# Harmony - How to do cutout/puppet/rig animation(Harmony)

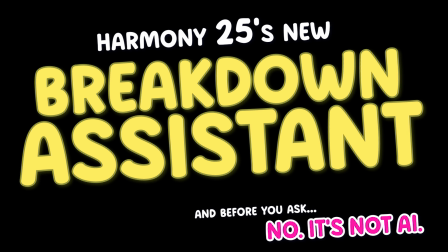0:12 animation, but more specifically, the Breakdown Assistant, one of the new features that came out with Harmony 25.
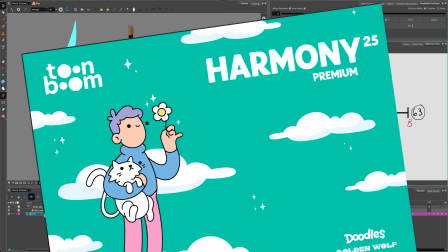0:17 So the Breakdown Assistant is a new feature that came out with Harmony 25, and I'll be honest, as usual,
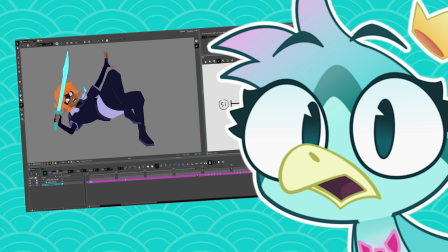0:22 when I was pitched that feature at first by the team, my first reaction was,
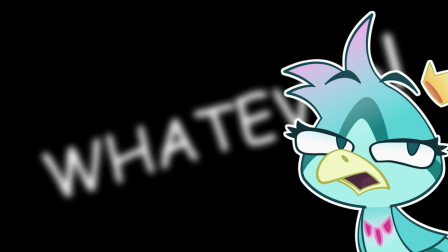0:27 okay, cool, whatever. I guess this is gonna be helpful for some people, not me.
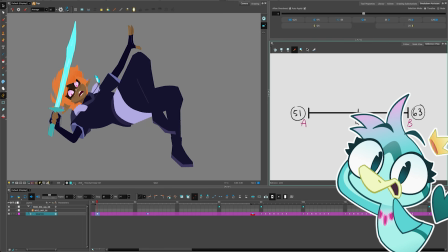0:32 And that's because I've been doing animation for a long while and I have my habits and things work well and all that.
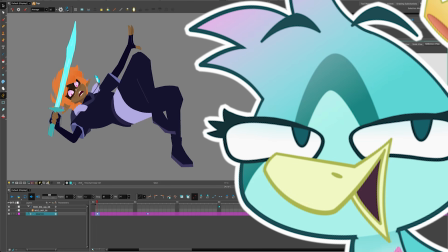0:38 So basically, I thought this feature was just a gadget that was not gonna be helpful, but I swear,
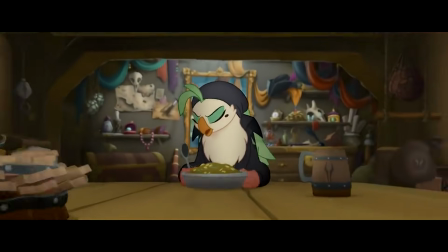0:44 even if you've been doing cutout for the past 15 years, and you think you're comfortable in your ways and you don't need anything new or any new tools to help you animate,
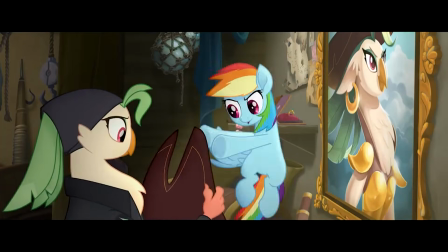0:53 for real, give it a chance. It is freaking really cool, okay? So it would be too long to do this feature in one video, so this is gonna be a two-parters. So in this first part, I'm just gonna teach you about how Cutout Animator usually animates and how it relates to this new tool.
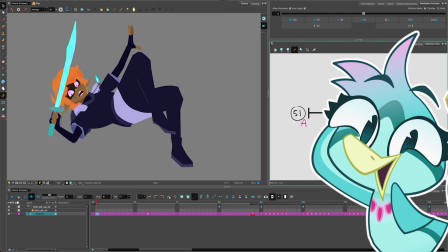1:08 And in the next video, I'm gonna give you a breakdown of the Breakdown Assistant in all its glorious features and nook and crannies.
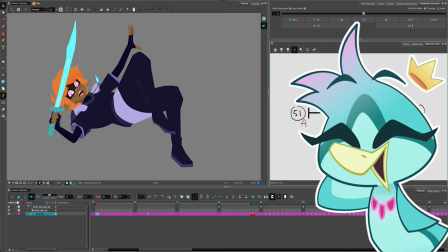1:15 Today, I'm gonna show you some cool cutout animation techniques. So if you're a cutout animator, you might wanna wait for next week.
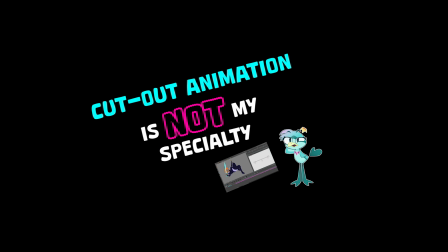1:20 Or stay, you might learn something new or make fun of me for not knowing what I'm doing. Okay, so let's get to it.
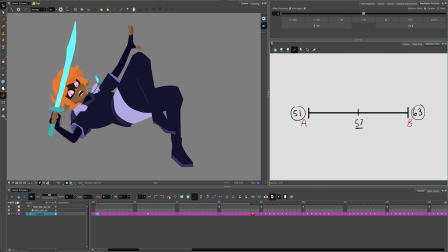1:26 I'm gonna teach you one of the most popular cutout animation technique. It's one I was taught by many different people from many different studios. You know, like techniques will vary a little bit, but this one is like one of the most widespread.
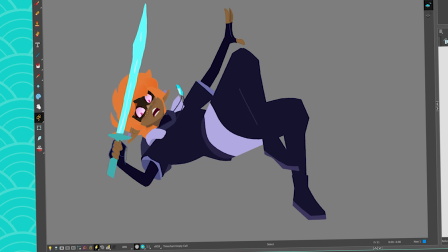1:37 So it is a technique where you're gonna have your two key poses that you spend a good amount of time doing.
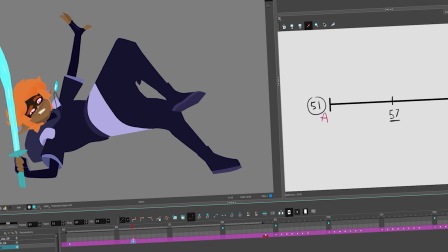1:42 You treat them with love. There's no getting away with it, okay? But then, to find the poses in between, either the in-betweens or the breakdown,
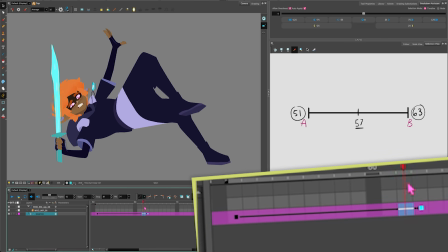1:49 you could make an interpolation between your two poses, like this, and then you can kind of pick and choose the poses that you want. So you can like say, okay, I want this pose, and then, you know, give it a keyframe. But it doesn't stop there.
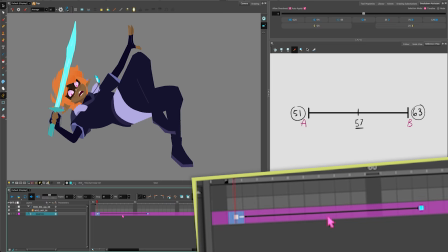2:02 So what we would usually do, because if you just have two key poses and you just blindly just every 2 or 3 frames you put a new keyframe, and then you remove your interpolation,
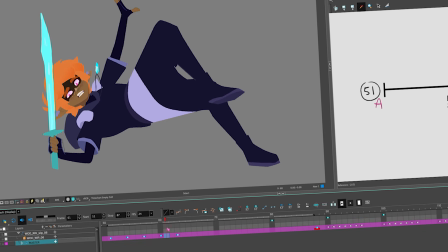2:15 yes, you're gonna have an animation that is not too flowy so that it doesn't look too cheap.
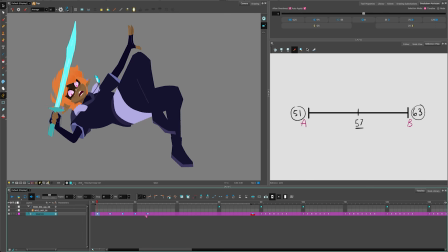2:20 It looks great because it's snappy. But if you just do that, the timing is really regular and very boring. So typically what we do is we try to do like in hand-drawn animation when we had these timing charts.
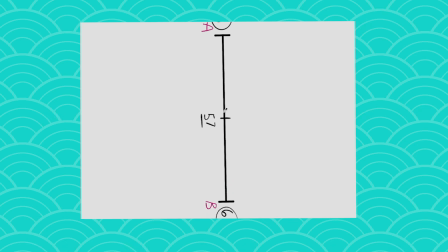2:31 The timing charts are usually like this, but because of the space in my screen, it's easier to do it horizontally. So usually we would have our poses, and instead of doing everything really linear and in the same tempo, what we would usually do is,
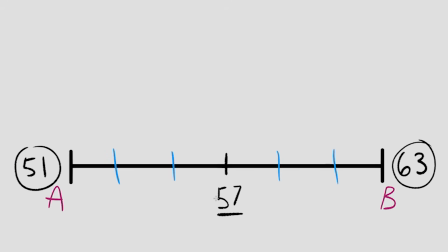2:47 instead of putting all the drawings spread like this, what we would usually do is try to have them more like this. And each time you would kind of increment the closeness to this pose. Or you could also do it in the opposite direction and do something more like this. You can also do it from both ways, who knows?
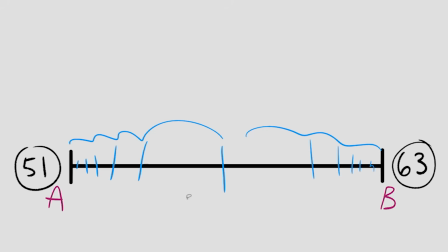3:07 So that's how you would create your ease and ease out. So in cutout, you could do that using your timeline and your keyframes.
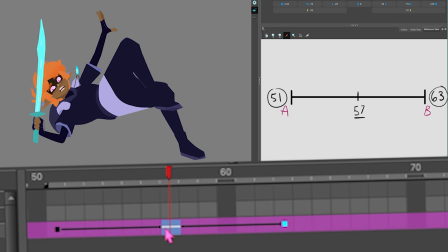3:13 You could get your little interpolation here, and then if I put my keyframe smack into the middle, then it's as if I put my keyframe smack in the middle. It's gonna be very linear and kind of boring. And if I keep doing this by just putting the keyframes, then I'm just always doing it in the middle, kind of boring.
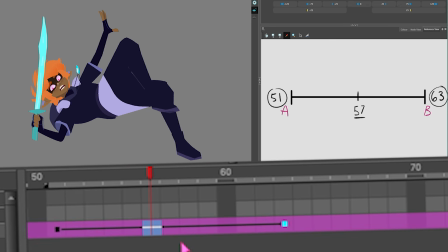3:30 So instead, what you can do is I will put a pose that is timing-wise in the center between my two key poses. That's no problem, that's what you need to do. However, instead of just blankly putting my keyframe, I will put a keyframe that's gonna favor either pose A or pose B. In that case,
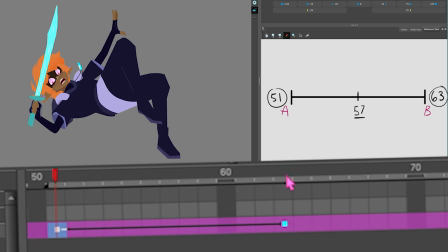3:47 pose A is frame 51 and pose B is frame 63.
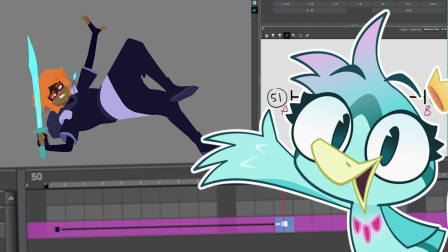3:50 It is always recommended when you're starting out to keep your key poses on uneven number, just because if you put everything on 2s, then it makes more sense.
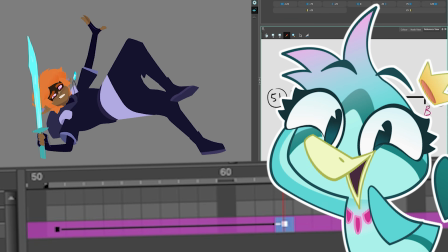3:56 Of course, when you get more comfortable, not everything is on 2s, there's things that are on 4, 3s, 5s, who knows.
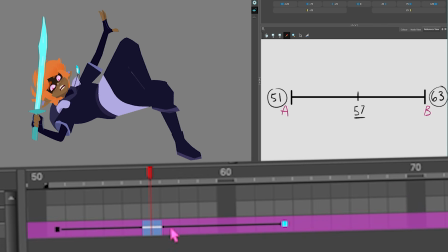4:02 But what I was gonna say is that instead of just putting my keyframe blindly like this in the middle, I can then take a pose that is here, so that's gonna favor pose B, and then slide it in the middle.